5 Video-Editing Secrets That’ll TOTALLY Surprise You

Have you ever wondered how editing influences viewer reactions?
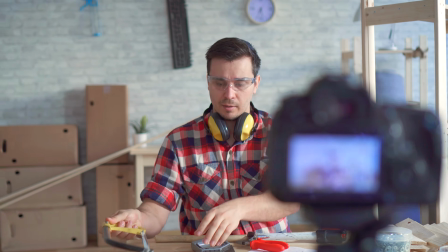Why do some videos with beautiful visuals and interesting ideas captivate while others go unnoticed? Whether you are a newbie or already consider yourself a pro editor, today I'm going to share 5 secret editing tips that will make your videos even cooler. Ready to enhance your content and attract more viewers? Well, let's dive in. Hi, Arthur here.
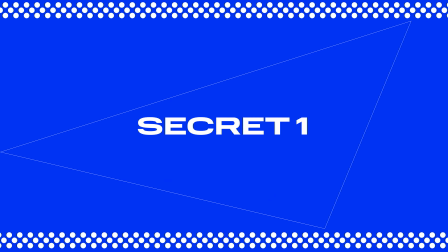Welcome to Movavi vlog. And the first secret is to plan your editing in advance.
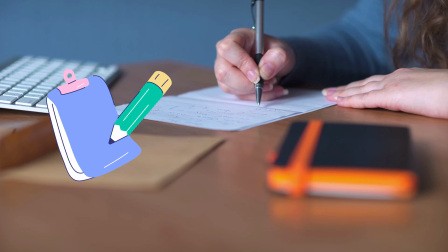Even before you start importing your footage into your editing program, create a plan where you outline which shots you want to use and in what order.
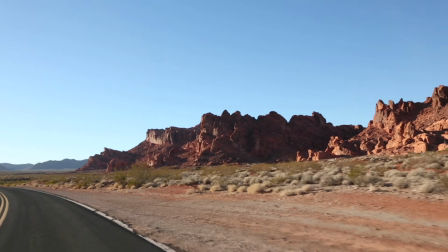Imagine you have a lot of footage from your mountain trip. Instead of just cutting and pasting clips randomly, try writing a script first. This approach will help you visualize your video before you start editing.
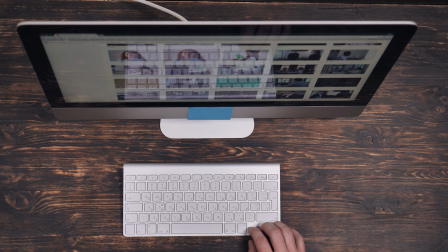You'll know which shots you need and in what order to use them, saving you time and creating a cohesive story. With a storyboard or just a text plan in front of you, you simplify the editing process.
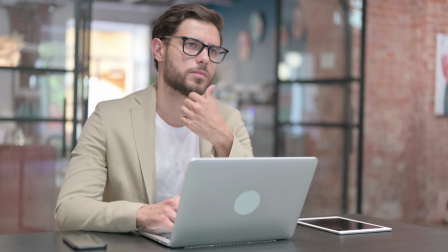You already know you will greet the viewers first and show panoramic views of the mountains to set the scene,
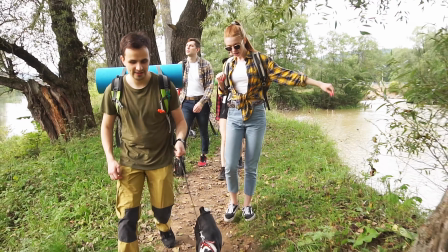then add shots of you talking with friends and include a few close-ups to convey emotions. Finally, show the return home and say goodbye. So the secret is to turn your ideas into words first, then start editing. This makes the process structured and efficient. And you've learned the first secret, but before we move on to the next one, let's talk about the special offer from Movavi Vlog.
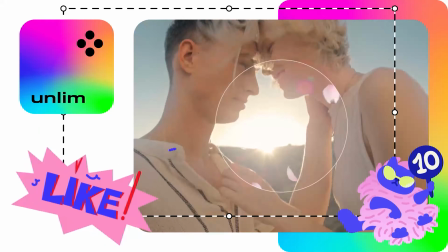What is Movavi Unlimited? Movavi Unlimited is an all-in-one solution that's got everything you need.
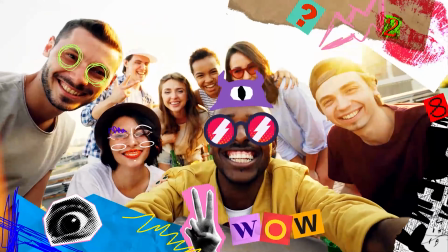If you've been struggling with large, unwieldy footage on your phone, Movavi has you covered.
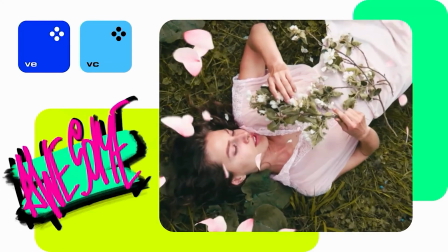With its easy-to-use tools, you can effortlessly convert your footage into a more manageable format and even enhance its quality by up to 8 times.
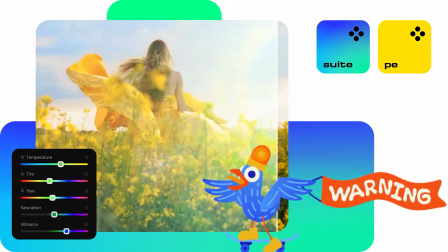Movavi Unlimited also includes a powerful photo editor that lets you get creative with video thumbnails.
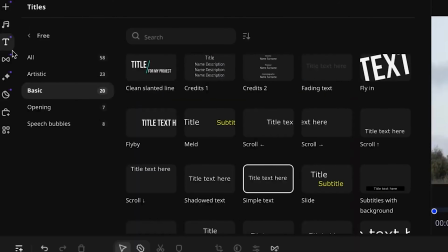You can crop, resize, apply filters, add text, stickers, and frames to your images, creating stunning visuals that will captivate your audience. So if you're tired of the struggles that come with video editing and you're looking for effortless and impressive results, I highly recommend giving Movavi Unlimited a try. And now get ready to have your mind blown, folks. Movavi's got a deal that's too good to pass up. An 80% discount on all the apps and an amazing Movavi Unlimited plan. That's right, you heard me, 80% off. So don't wait, hit the link and get yourself the ultimate video editing and production experience at a price you won't believe. Trust me, this is one offer you don't want to miss. Use more than just hard cuts.
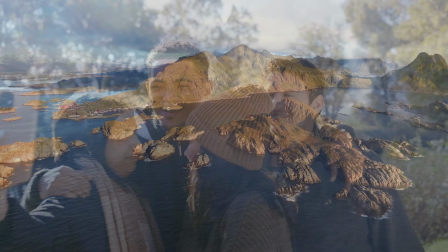Incorporate different types of transitions like crossfades, dissolves, and fades to make scene changes more interesting and less noticeable for the viewer.
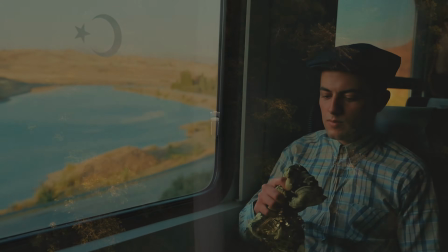For example, a crossfade is when both clips coexist for a moment, creating an overlay effect.
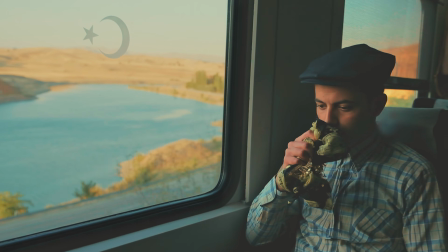Dissolve is when one clip fades into another, creating a replacement effect. If you're making a travel vlog about Italy,
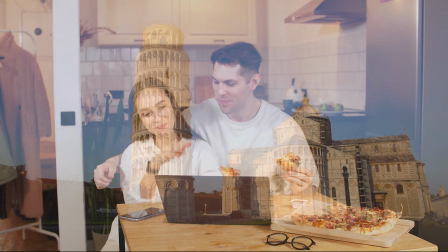crossfade could smoothly transition from a shot of the Leaning Tower of Pisa to a scene with a Roman pizza or a Vespa scooter. The differences between smooth transitions and hard cuts lie in the narrative effect.
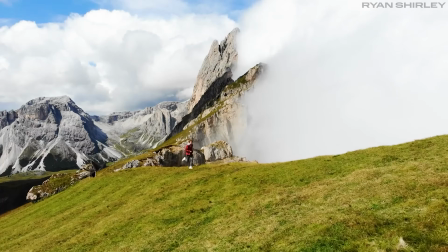Smooth transitions make scene changes soft and measured, while hard cuts are used to create a faster and more dynamic scene,
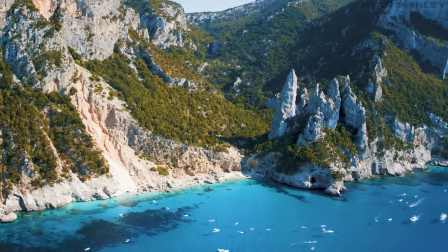or when it's important not to distract the viewer from the details in the shot.
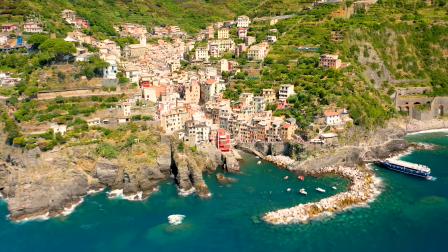Hard cut is a standard way to move the viewer to a different location, different shot point within one location, a different object or character, and it's a good way to change the shot size.
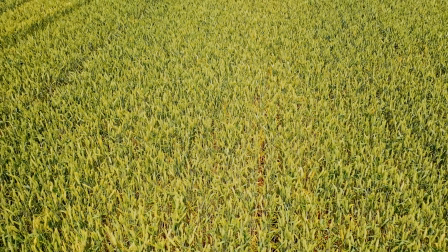For example, from a wide shot, house in the middle of a field and a farmer, to a close-up, the farmer's face by the house. You can also replace hard cuts with jump cuts. The main difference is how the transition between shots happen.
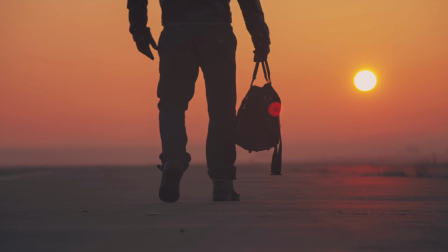Jump cuts are sudden jumps from one shot to another, essentially skipping time.
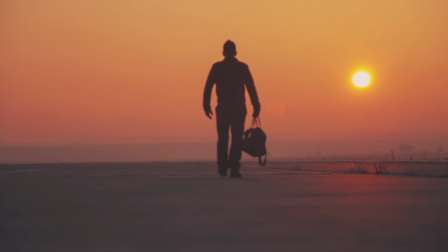This editing technique always stands out and draws the viewer's attention to what's happening on the screen.
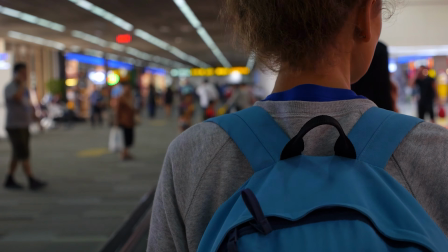For example, if you're editing a vlog, jump cuts are great for long shots like cooking food or making coffee. If you don't want to show the entire process and only highlight key changes, this technique is perfect for you.